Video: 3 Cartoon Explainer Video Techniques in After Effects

so explainer videos are hot right now and I mean like sizzling hot you know like hot hot so we're gonna talk about three explainer video techniques
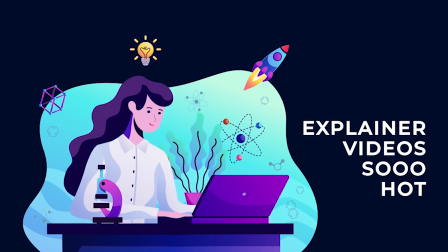0:12 to help you produce awesome work whether it's for your business or for your clients right here in illustrator and after effects hey what's going on internet this is Josh Noel from Sunduck Film welcome to our channel if you're new here be sure to hit that subscribe button and I hope everyone is having an awesome day today it's kind of hot here in Florida, speaking of hot and sizzling, but this tutorial is going to be extremely helpful for anyone that's looking to put together a full motion graphic video.
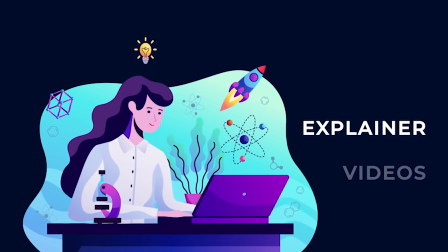0:39 So if you have no experience with Adobe Illustrator to After Effects workflow, I highly suggest taking a look at our basic explainer video tutorial. I'll link that in the description, but if you want to pick up these three quick techniques really quick to help you improve your work, let's jump right into it. So our three techniques are going to include how to animate objects, people, and also how to integrate the right titles into your work to help put together a full explainer video. So let's jump into our first technique, which is going to talk about how to animate objects. You can always download our project files for free and follow along for our tutorial.
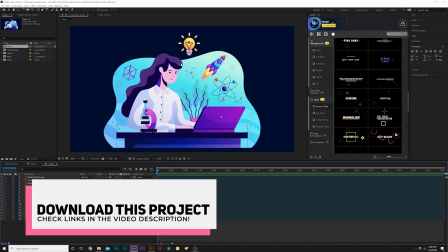1:07 Now, we're going to do my animating all these objects individually,
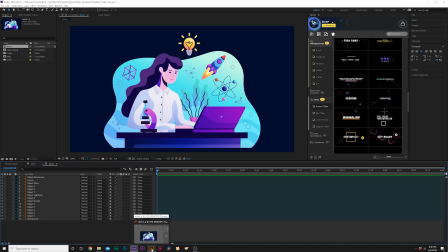1:10 but of course you need to watch the tutorial on how this workflow works so you can work on your own vector object because everything starts off in Adobe Illustrator.
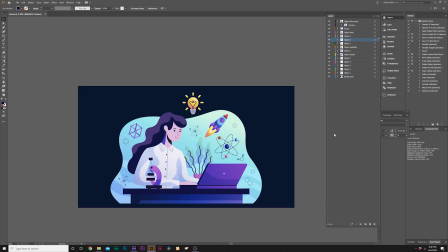1:18 And I'm not going to go through the process here because we've done this a handful of times. Go ahead and check our links in the description, but you need to make sure every Every object that you want to animate inside of After Effects is in its own layer in Adobe Illustrator. It's really easy to do this. Remember, just go ahead and go to the description and watch our tutorial on this full workflow if you're new to this.
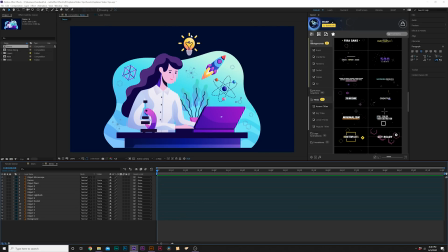1:35 But those of you that want to talk about how we can quickly animate a ton of objects really quick because we have a lot of animation and we want to put as much detail into this as possible to bring high levels of production value.
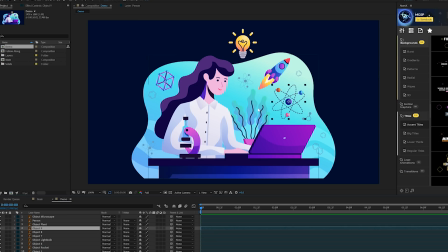1:45 So essentially we want to be able to copy and paste our animations really quick. So we'll come here to our big object right here and I just got to animate this in.
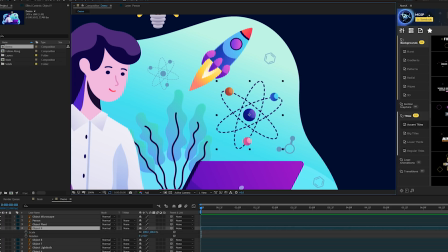1:51 So we'll just hit S on keyboard for scale and we'll also hit shift R for rotation and we can add a keyframe for scale and rotation Okay, we can bring these keyframes forward in time just by a little bit and then we can also take that rotation keyframe and Bring it all the way to the end of our animation.
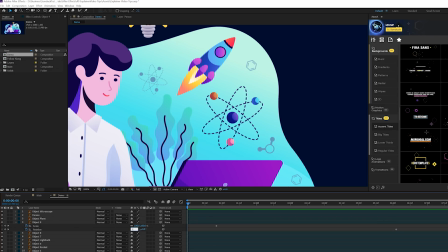2:07 Let's say six seconds. So we'll set our rotation to 1x This way it'll be rotating the entire time and we'll have some constant animation then we can go here to scale and bring this down to 0% so this way it'll be animated and ends constantly rotating then we can make the scale keyframes easy keyframes by
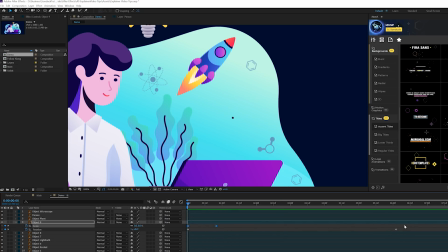2:25 hitting F9 on our keyboard and that is really cool so what we can do here is grab all of our keyframes that we've created copy them
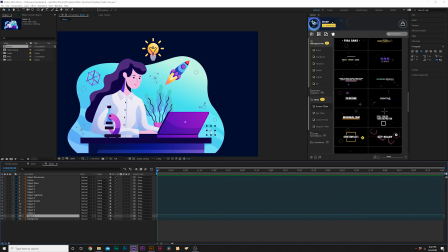2:32 and we can go to other objects here so I got an object right here and I can paste that in there and now it's constantly be in there and I'll just go to every standard object that we have here and I'm gonna paste those key frames in
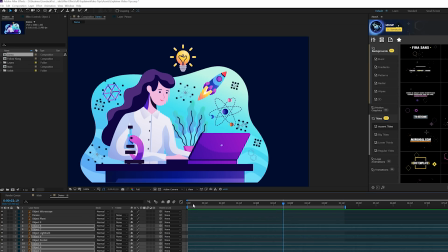2:45 there it's a pretty neat way to populate the scene but i don't want to start there what i want to do is maybe just offset some of these layers individually so they don't come in at the same time so this is another cool technique to be able to offset your animations so it looks like you do a little bit more work than what you actually have done and it's really quick so not everything coming at the same time it just adds a nice touch to
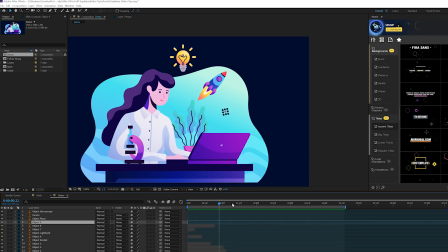3:05 the overall animation another thing you can do to some of them is say like our big object here we hit p on keyboard for position go to the beginning your timeline and add a keyframe for that. Go to the end of our animation and we can just slightly move it over to make it look like it's going to be floating around our comp.
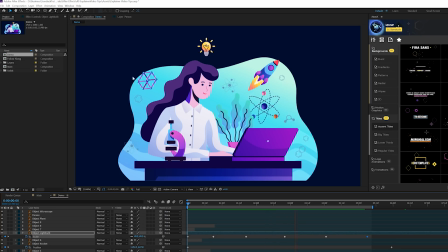3:19 So you can see just adding a little bit of a nice position animation to some of the objects can help bring out the value even more. So some other constant animations you could think about is doing repeatable scale animation. So you see we have like a microscope here and a plant.
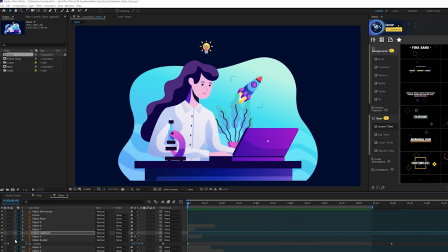3:33 We can constantly be able to animate those out to create more of a parallax movement between you know our static objects which will be our person. Now we'll take our microscope and we come here to pan behind tool here at the top and you can move where you want this animation to be. So we're going to constantly be scaling this. So I'll bring that pan behind tool anchor point right at the bottom.
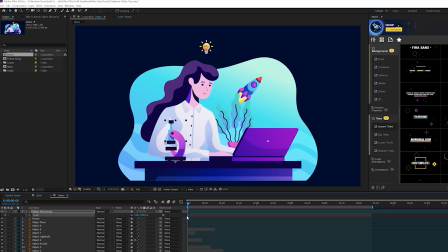3:53 We'll hit S or keyboard for scale and we'll add a keyframe for it and we'll move it forward. Also the scale down to 0%. So we're doing that same animation again.
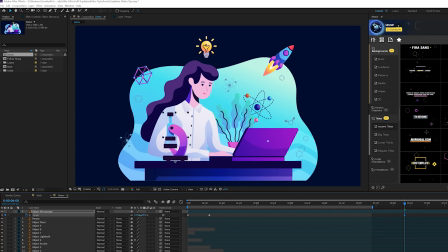3:59 So it just pops up in there, but I'll come here to the end of our animation and I'll just be scaling it up continuously and make sure you turn on your little vector icon right here so you don't lose any fidelity and we could also come here and copy this animation and then
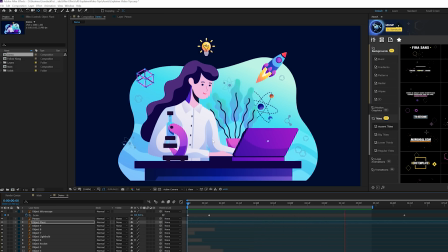4:13 i can paste that same animation to our plant as well and it'll be constant animation in here which is nice so with these very simple copy and paste animation methods you can animate a ton of objects in your scene fairly quickly and a very important aspect to just bringing more detail to your
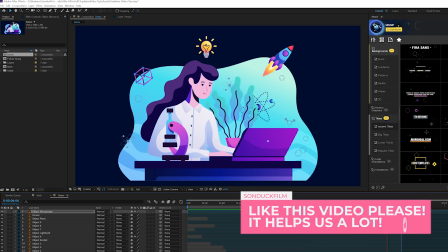4:31 explainer video compositions so people don't get borders It's always something interesting to look at. So now that we have some of the more basic, you know, vector objects animated Now we can move into animating people which are a little bit more complex,
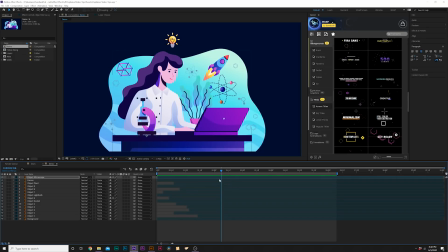4:44 but still very easy to do so animating a person There's two different ways to do it So we're gonna do it the easy after effects
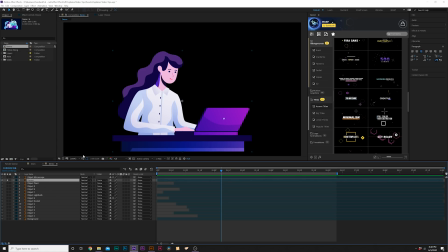4:51 way where you don't have to preset anything up So right here we have our person we also have in this layer that you know Computer and a desk. That's okay. You know, we can work around that and still animate our character so all we're going to do is grab the puppet pin tool here at the top
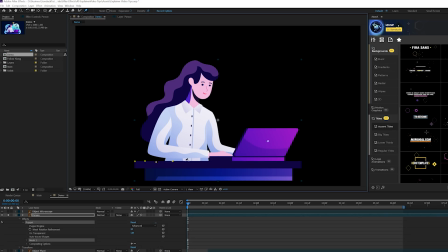5:08 and we're just going to lock down a ton of points on the desk here so we don't animate the desk and also on the laptop anything in your case that's not the person make sure you have that completely locked down so when we do animate it this does
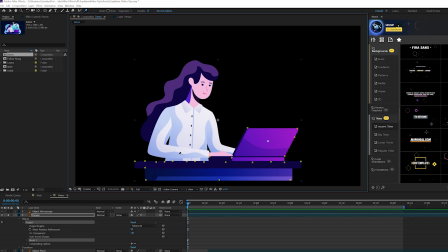5:22 not get affected which is highly important you can do a ton of points so now when you have your lockdown pins what we can do is animate our person so we'll add some points like some key points me on the head on the hair if you want on the chest here on the elbow on the other elbow and also our hand
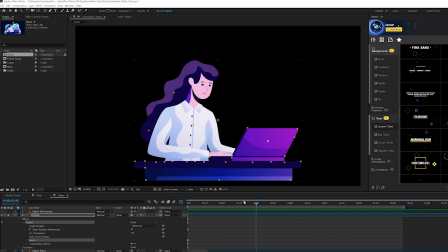5:38 and then we'll simply come here and we can move forward here and just kind of wiggle our elbow here we can also kind of animate the hair if you want it's kind of weird but heck you know whatever it works you can also move the head out by a little
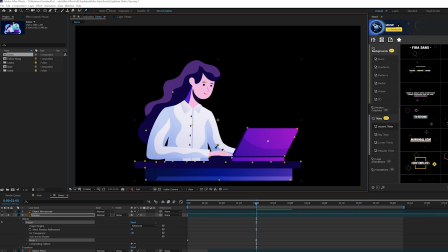5:53 bit we can also move the chest bring up the other elbow bring down the hand make it look like we're doing something don't be anything
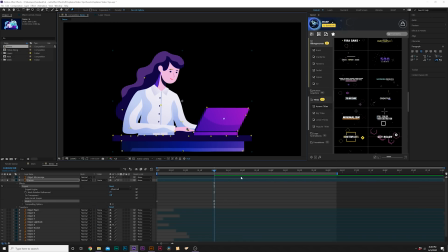6:00 crazy because you could distort the image but a little bit is okay and then we get you on keyboard to bring up all of our active keyframes and
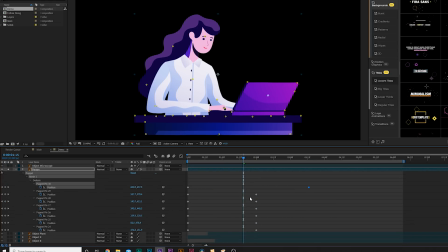6:07 right here we have our keyframes and what i suggest doing is just stagger your current keyframes a little bit so the animation isn't all going like back and forth in any direction so it's like kind of random and then we can move forward to the end of our animation and just grab those points and
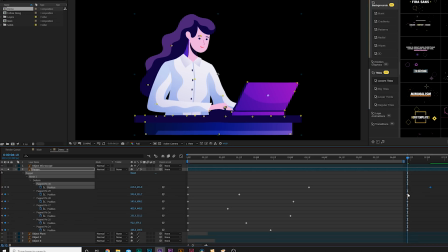6:22 animate them in another direction and of course make sure to stagger those keyframes as well so you know it makes a little bit more random a very important technique in this process and now we have a very slight overall animation on our person to make look like
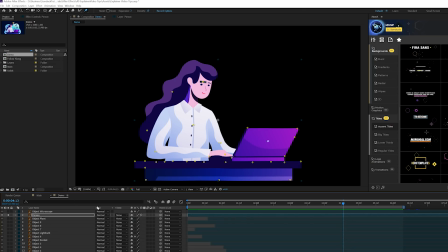6:37 they are come to life now another technique you can do with people is obviously you kind of want them to blank too it's a cool subtle technique and very
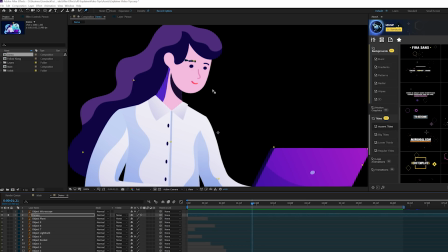6:44 easy to do especially when you're working with vector objects that have a solid color like this and we do is very easy in after effects so what we're going to do is we're gonna go up
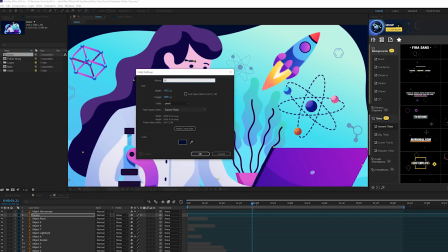6:53 to layer new solid and we'll just call it blink and we're gonna grab the eyedropper tool and
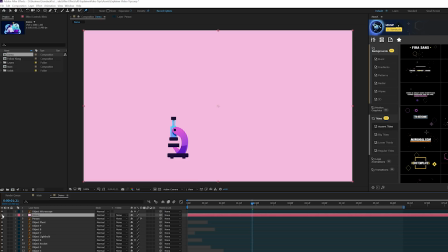7:01 we'll grab that character's color around their face click okay and I'll come here and I'll turn off our blink layer and solo our person grab our blink
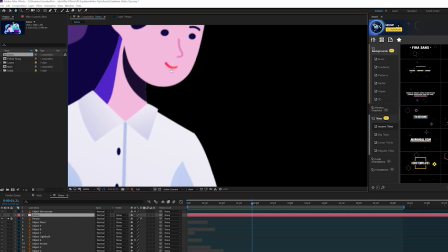7:10 layer and lock that and we'll grab the pen tool here and we what we can do is just draw a mask around the eyes like this
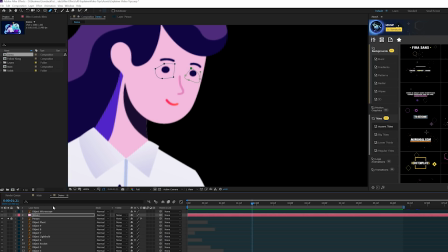7:19 okay make sure that's on your blink layer you can turn it back on and
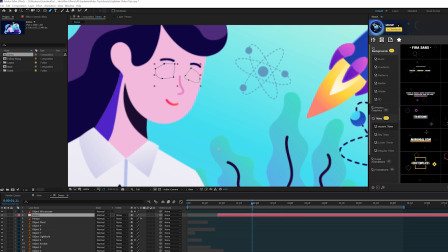7:24 see the eyes are now being covered up so what we'll do is just bring the in point in bring the out point in as well kind of keep it up there for like a couple of frames blanks and
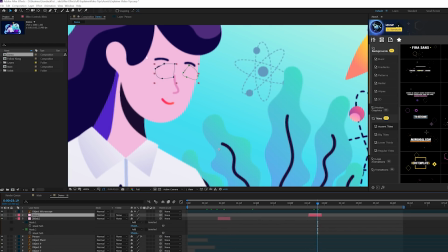7:32 then we can duplicate our blink layer offset it by a few seconds so now if we scrub through this you'll see that there's a nice slight blink
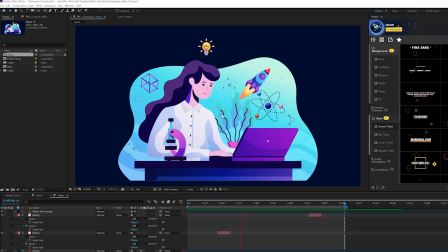7:39 to this which really just brings this to the next level because this is attention to detail small things like this can really help make a huge
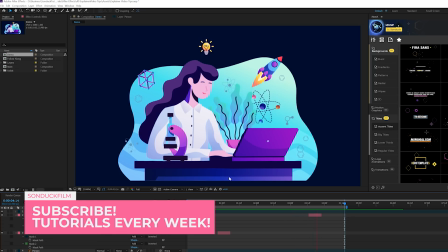7:45 difference in your scene so now we generally have our entire vector object animated and now that we have people animated now we can talk about just putting together some very nice text to communicate your message whether you have a voiceover or not now when you use titles of explainer videos they really need